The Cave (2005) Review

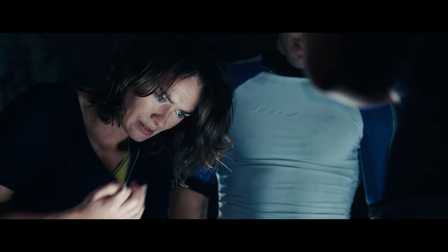4:08 All of their job roles make sense for them to exist as a team that would be suited for this kind of exploration.
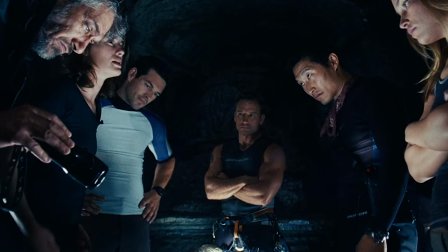4:13 There's Jack, who is largely in charge, Tyler and Biggs, who are the diving scouts, Charlie, whose special skill is her ability to climb for one plot convenient set piece, Strode, who is our techie,
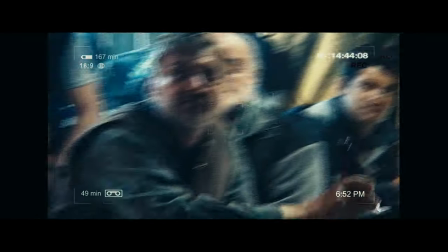4:22 and then we have Top, who's also part of the team. There are some flashes of rapport between them, but these are forgotten quickly whenever Tyler decides to chime in.
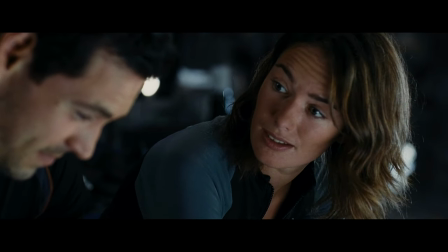4:32 Well, why don't you go scout it out for us, Briggs?
Spoilers, he's meant to be our main protagonist, but I never felt like he was doing anything more than reading out lines he remembered,
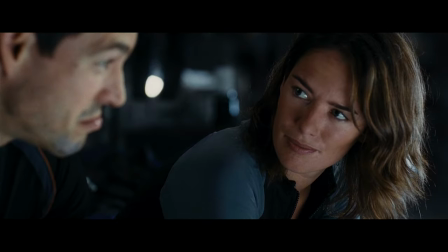4:40 which is a real shame, as you never connect with him as a character or believe that he believes that he, in fact, is a cave diver in a situation.
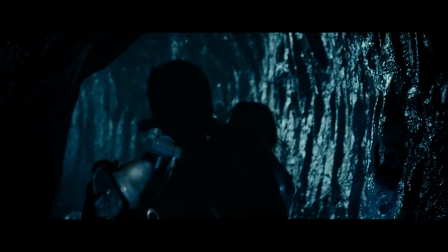4:47 Even when the shit hits the fan, he just cheesecakes his way around, giving the same blank expression.
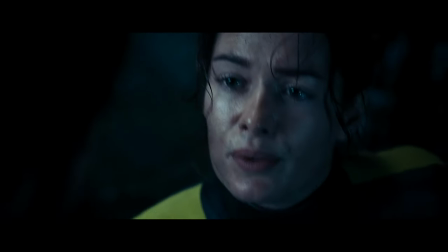4:52 The rest of the cast are serviceable, and each get their brief moment in the sun, Preset 2 earns his character name of Briggs by bringing a bit of emotion to the table,
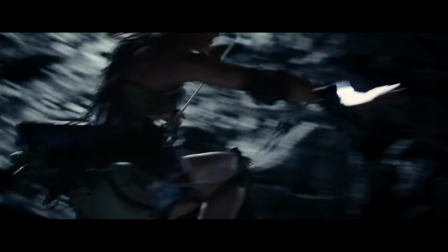5:00 and extra points as this is the second and last thing he ever starred in. Charlie, who for the most part takes a back seat, gets one of the more interesting set pieces.
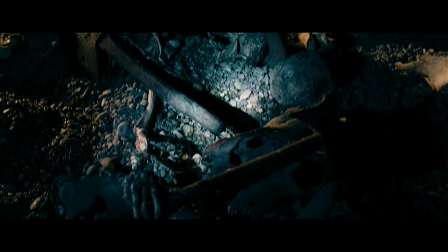5:13 Top, which I still don't believe that is his name, is a bit of a quippy archetype, but he suits this kind of movie.
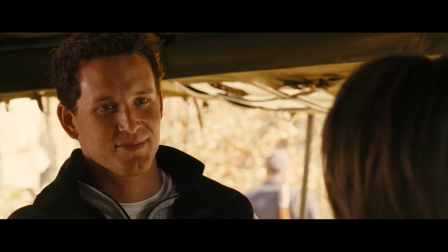5:19 And then we have our two better known actors playing Jack and Catherine, who help to hold the point A to point B script together.
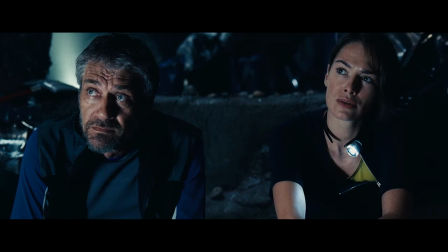5:25 Cole Hauser in particular is always very good at looking like he's formulating the dialogue he is given in his own head, and that he's actually anticipating the responses that the other actors give him,
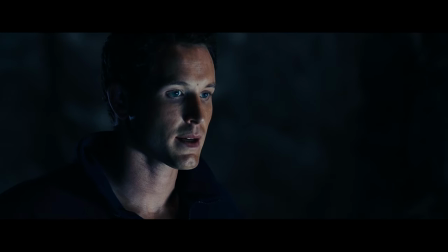5:33 which can't be said for Jax and Sonya Blade here. Anyway, even I know that in a budget horror movie you're not going to spend the majority of the runtime on characterization.
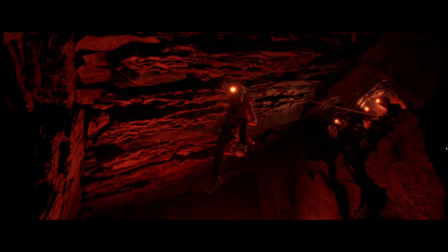5:42 What?
So I'll focus on the horror part.
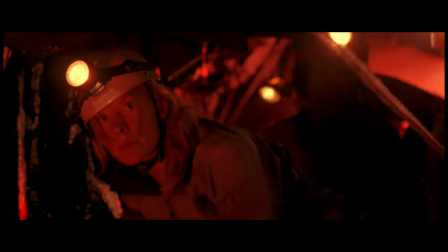5:45 The temptation here will always be to compare this with The Descent, which came out the same year, but I think that's slightly unfair as they came out, I think, at nearly the exact same time,
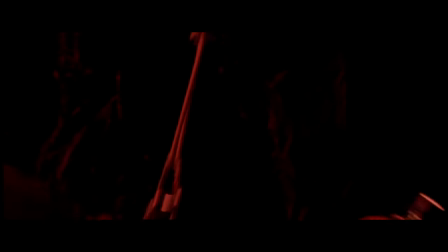5:54 meaning that both would have been developed without adopting ideas from the other one via osmosis. So I'll focus on the two primary fears surrounding monsters and caves.
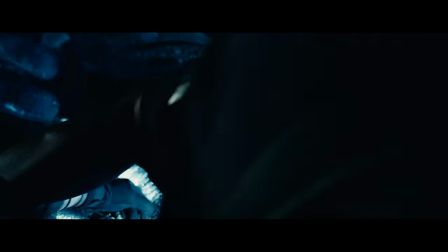6:03 The first being claustrophobia, and the second being that there's a monster in the bloody cave.
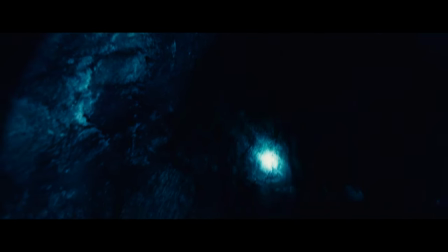6:07 For the setting to be uncomfortable, we need to believe that they are lost with an indeterminable narrow path, and that we are there with them.
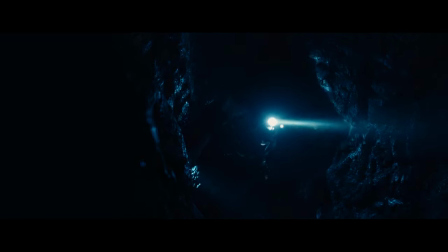6:14 A great example of this is the climax of the Borderlands.
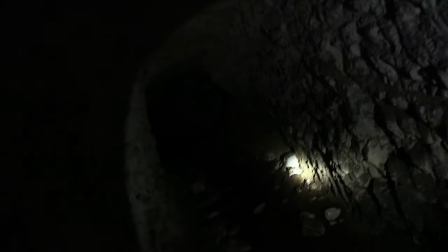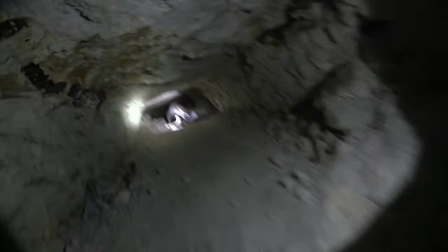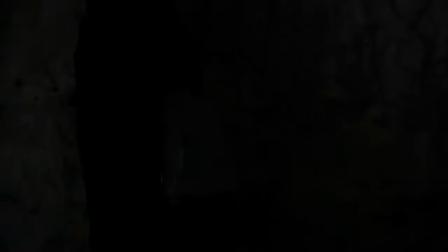6:30 Which gets increasingly more tense and claustrophobic to the point we genuinely don't want our protagonists to venture any further,
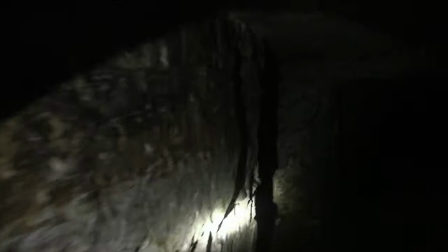6:36 but we also need to see what's behind the curtain. And if you haven't seen The Borderlands, that's one curtain reveal you won't expect.
Father Calvino. Father Calvino, it's Deacon, we're just coming to get you.
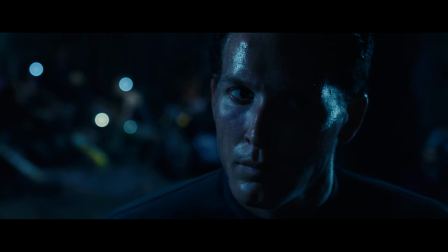6:52 The cave, however, doesn't really take advantage of its potential. You could take away the monster aspect of the cave and still have a pretty intimidating setting, but for the most part, everything is pretty open, overlit, and a bit of a set.
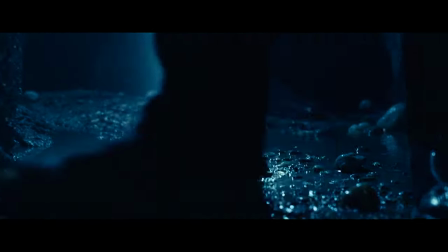7:04 There are scenes that try to venture towards the more atmospheric, but they're broken up so frequently by enormous fun-looking swimming pools that you'll forget them pretty quickly.
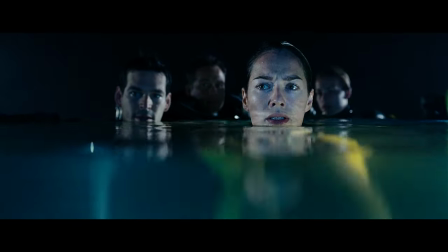7:13 Whee! So the characters and atmosphere are a little in the lacking department, but that doesn't mean a film can't be fun and entertaining.
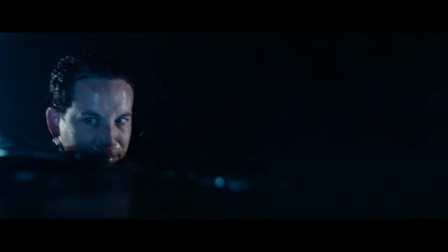7:22 And there were parts of this film that did entertain me, but not for the intention that I think the film was made for.
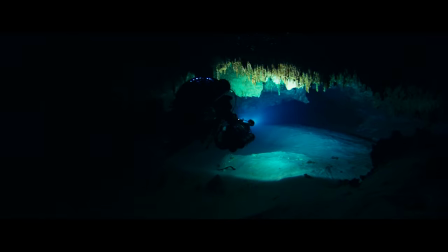7:28 This will sound like a bit of a Ponzi thing to say, but I actually quite liked watching The Cave as an exercise in filmmaking.
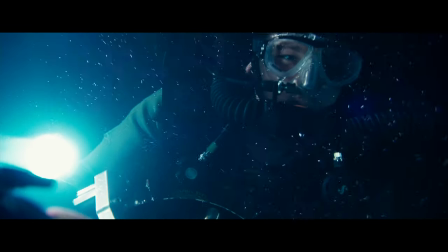7:34 When the film isn't being a bright open set, which unfortunately bookmarks the start and the end of our character's time in the cave, it's actually very well shot and lit.
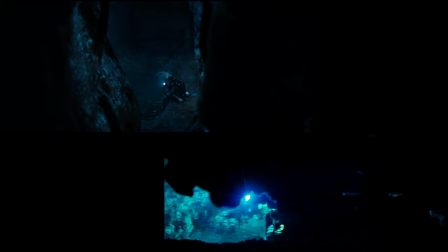7:42 This doesn't come as too much of a surprise when you look at the director and cinematographer who both worked on Dark City and the Matrix series,
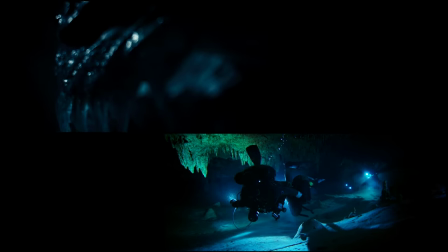7:49 but their previous graft shows through here and gives the film some needed authenticity.
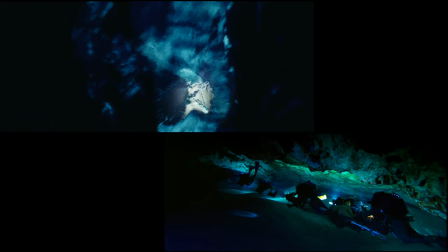7:53 I can also appreciate any underwater photography, as I can only imagine it's massively harder to choreograph,
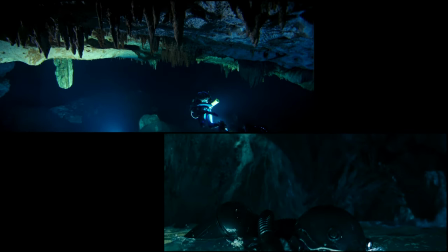7:59 and every time one of these scenes cropped up, it came close to actually drawing me in. More of this and less stupid monster nonsense.
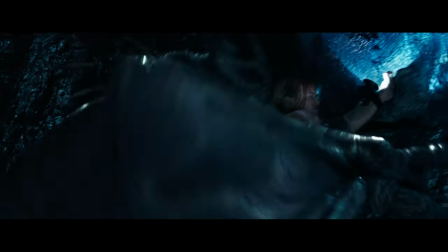8:07 Oh yeah, the monster. It's another Xenomorph ripoff, but this time with wings.